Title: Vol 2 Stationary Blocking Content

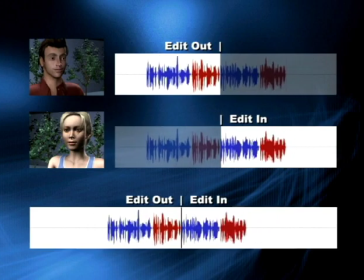It's sometimes hard to get actors to make gaps, and actors also often begin to step on each other's lines to work up a momentum, which makes editing very difficult, not to mention sound mixing. Interruptions are extremely hard to get rid of, but very easy to create after the fact.
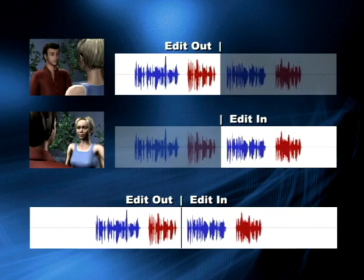So if the scene needs one, it's better to get it clean and created in editing, which is where timing is really first created.
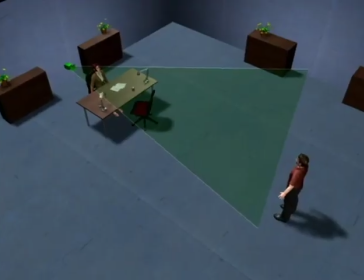The second freedom comes from cutaways.
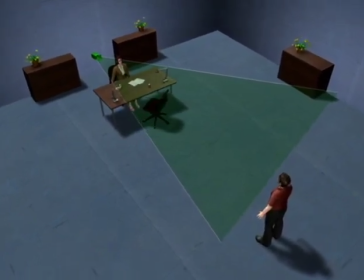Anytime we cut between completely separate shots, we lose any time reference, and we can cut ahead or back in time on the next edit. This becomes important as we look at character movement, which we almost always want to cut shorter or longer.
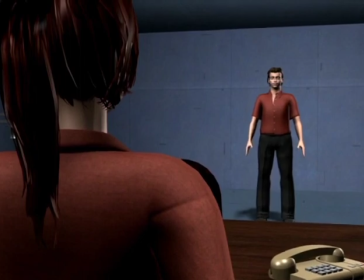Here the man walks over to the woman. He walks. And walks.
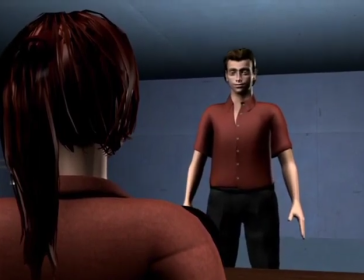And since we're covering this in just one camera, we have no choice but to include the entire movement, which ultimately gets dull.
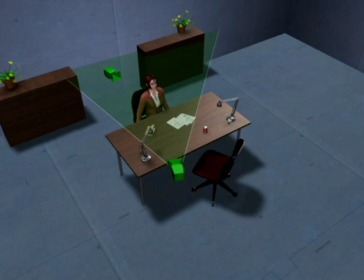So in order to shorten the movement, we'll place a cutaway on the woman. This gives us a reason to cut, which is essential if we want to change the timing.
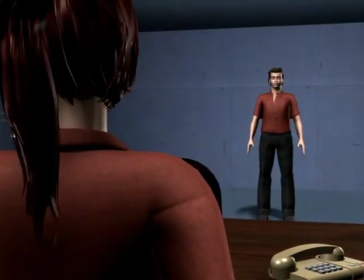So starting on the man again, he walks. And we cut to the woman.
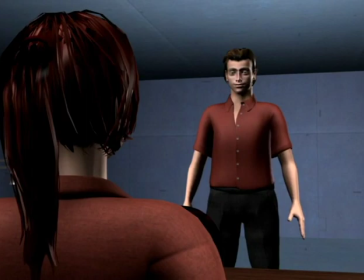When we cut back to him, we can simply cut ahead in time and make him arrive when we want to, unless we break the laws of physics by having him travel too far, too fast. In cheating timing for long walks, it's useful to notice that it's much harder to make out a character's position seen from the front than it is from the side.
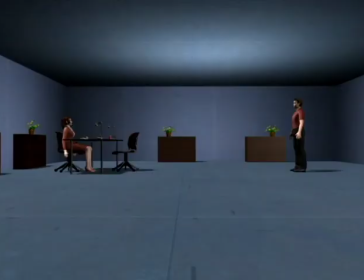Doing the same thing from the side, the man's travel is much more visible. So as we cut away to the woman and back on the man, there's no way the man could have traveled this distance in this time.
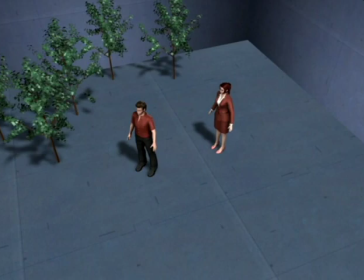The key to stretching time is usually to simply get more angles of the same thing and therefore have more reasons to cut.
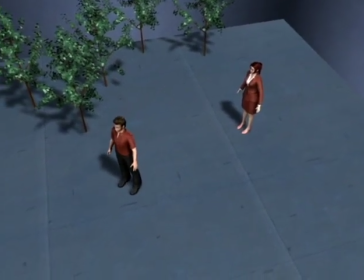Here the man has a fairly short walk, but we'll cover it in an exaggerated concoction of multiple angles, POVs, and cutaways.
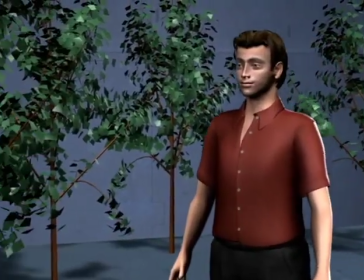So starting in a wide shot, we'll cut to a close-up. Then a POV.
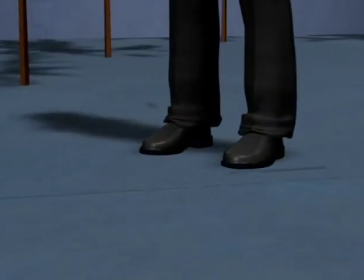Then an insert on his feet. A cutaway on the woman.
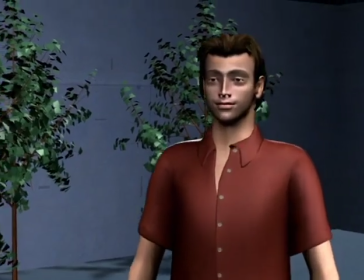Back in another close-up, all the time playing the same moment over and over again, ending in this shot.
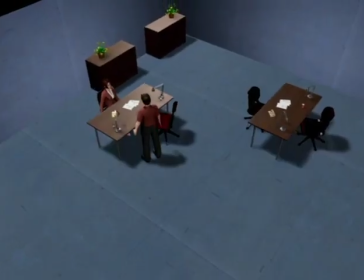A third freedom to change the timing of movement comes from avoiding visual references.
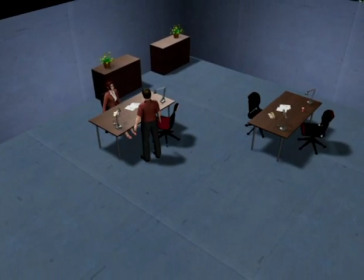The first way to do that is to frame cameras so we can't see the area being traveled. Here the man walks from this desk to this desk, so we'll place two cameras both shooting from the side.
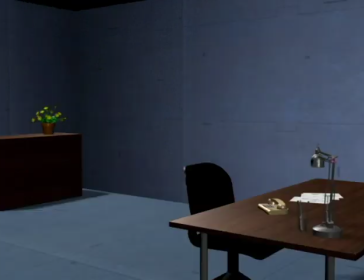As he walks out of the first shot, he quickly clears the frame. The second shot is also from the side, so he steps in at the last minute.
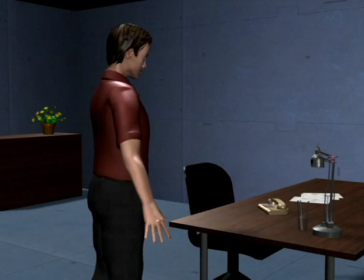Without covering the movement, we have no way of knowing the distance between the two shots, so we're free to make up the timing in editing.
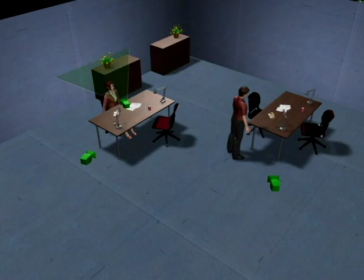We can of course create a cutaway to put in the middle if we need a long walk and we don't want to be parked on an empty frame.
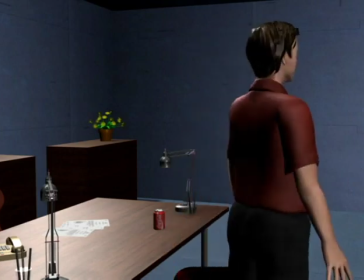Starting in the first camera, he clears the frame.
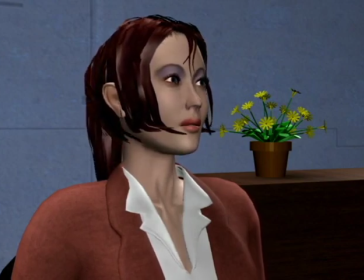We go to the cutaway on the woman, stay here for as long as we want him to travel, then cut to the ending shot as he steps in.
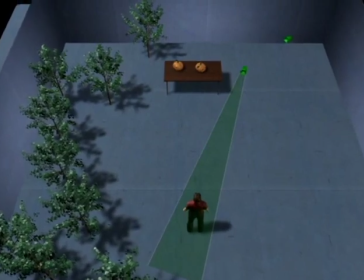The second way to avoid visual references is to use a close-up of the action that's in open enough framing that we lose orientation.
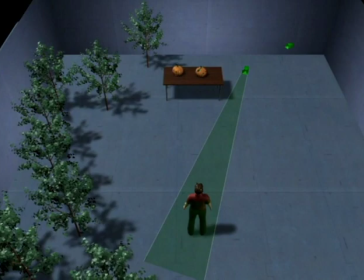Here the man has a fairly long walk, which we'll cover by panning with him in a tight shot and end with having him step into a wider shot.
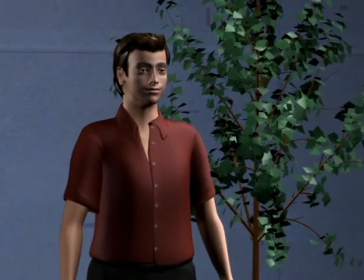Since we're covering him in a fairly narrow shot, we have no way of knowing exactly where he is.
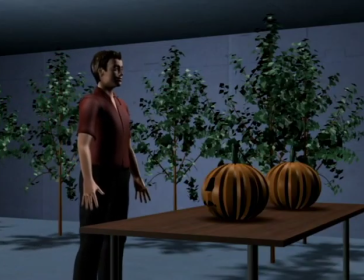So we can again make him arrive when we want to by cutting to the ending of his next shot.
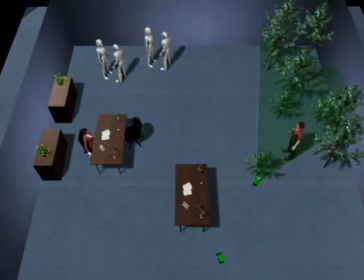We only perceive time on a very local level, and we only pick up errors in immediate continuity. But we can easily accept cutting out several days of the story if nothing interesting happens, because that's how we think.
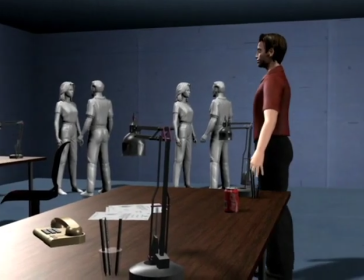If the man walks from a scene in a forest to a scene in an office several days later in the story, we mentally simply bridge the gap.
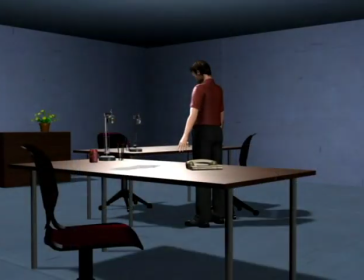Cutting out long stretches of time is usually more an issue of writing than directing.